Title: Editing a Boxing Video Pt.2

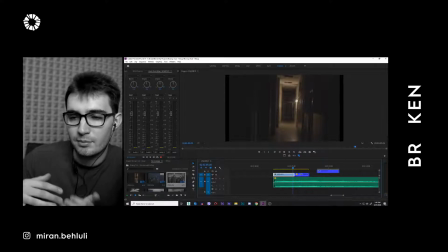13:03 You know, I just want, as I said before, I like to feel the edit. So the reason behind these weird shots is, because I said before, this first part of the audio or the music sounds very mysterious.
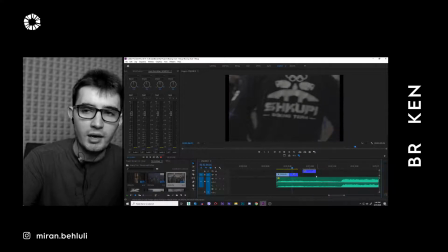13:22 So I wanna like showcase the environment with different clips by using actual mysterious and weird clips, if that makes sense. But I'm also teasing the logo here, so you can see.
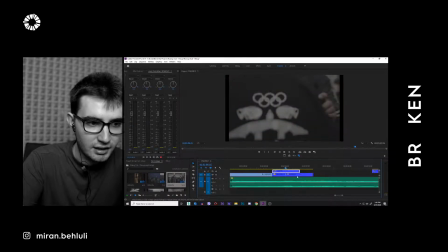13:40 And I'm thinking maybe we can make the length of this clip the same as this. So we'll just duplicate that, bring it on top, go to the end point here where that clip ends, and then we'll cut this bottom one and just delete them, so we know exactly how long that is.
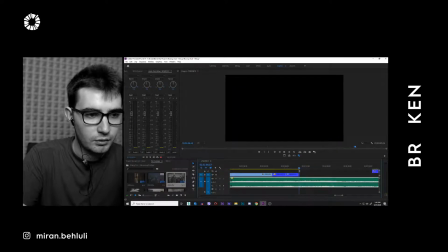13:57 And I think we'll use it from this point on.
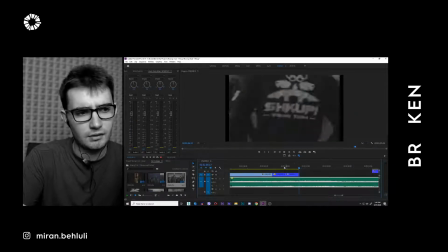14:05 Actually, go back.
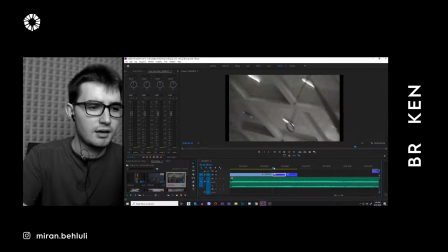14:15 And you notice here, these last 3 or 4 frames, this clip, the camera just pans or tilts down,
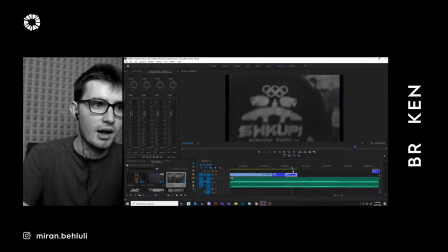14:26 whereas when we transition or cut to this clip, the camera is going up, and that makes for not a very smooth cut, or like there's not much flow to it. So one thing we could do is maybe, just maybe, we could reverse the speed,
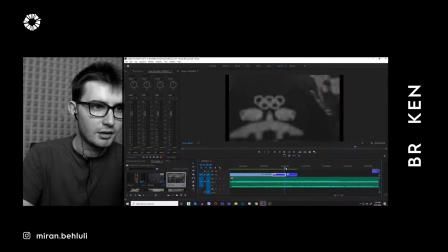14:44 so you can see how it flows much better, because now the camera, as it's going down, when it cuts to this clip,
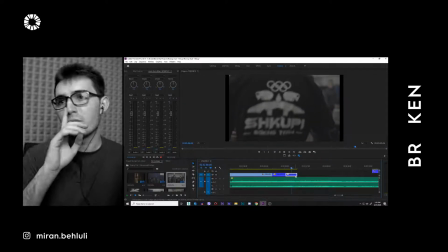14:51 it also keeps going down. Or one crazy thing here, let me just undo the reverse.
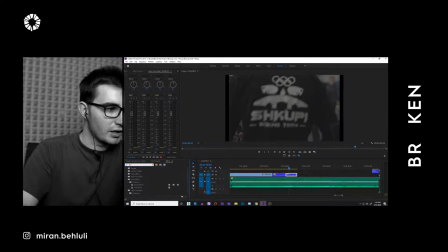14:59 We can go over to effects and maybe flip vertically, or like vertical flip. And now it's gonna, because it's flipped, it's gonna go from up to down.
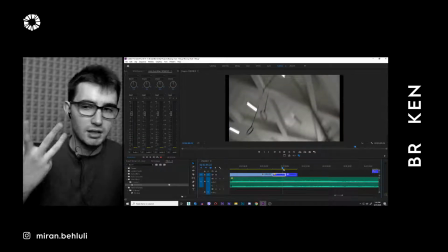15:12 And it adds to the surrealism of the edit.
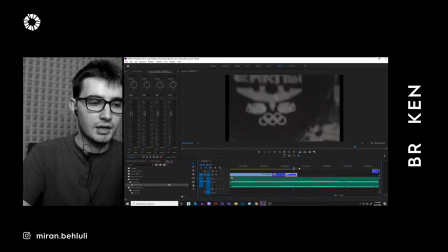15:18 Because this shot looks very weird, and we cut to an even weirder shot, which is upside down. And I'm thinking we can even 150% that to speed it up, just so we can match the speed of this camera movement.
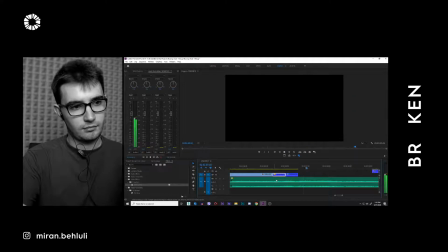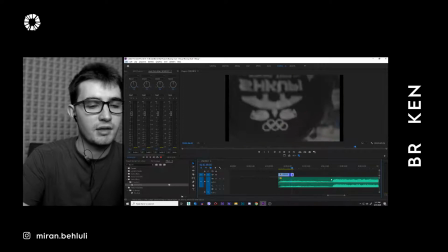15:46 Okay, we'll delete this since we're using a version of that already. And let's see, let's move in time here.
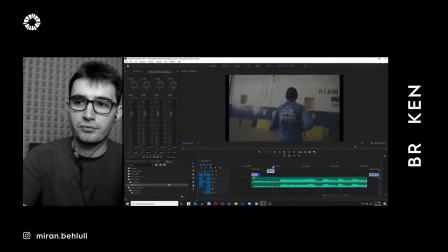15:53 We can maybe add these ones, because as I said before, I want to not show the faces at the beginning. So maybe we can use these shots of them running at first. Maybe even these ones.
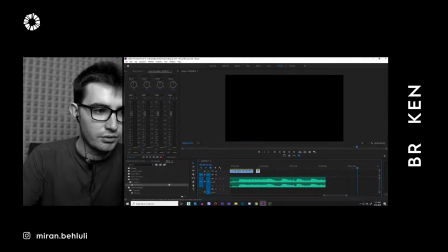16:08 And then this one, which kind of reveals the coach.
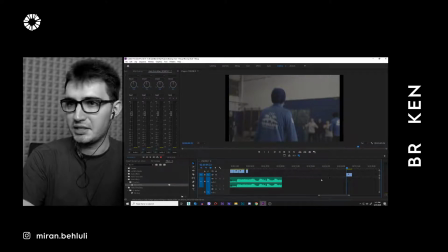16:16 Oh man, shoot, I gotta go in like 15 minutes, man. Anyway, let's go. Let's just move quickly.
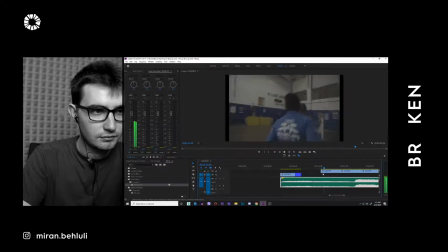The way that they run in this clip is very weird. Okay, so maybe I can use this.
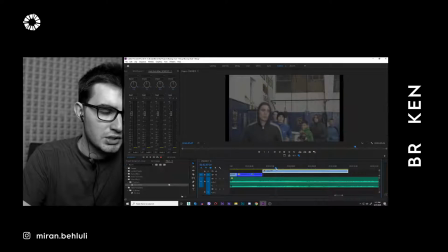16:40 Like, as soon as it reaches this point, you can see it's also out of focus. We can just cut there.
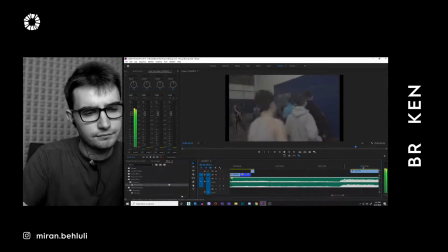At this point, it actually sounds like some war movie.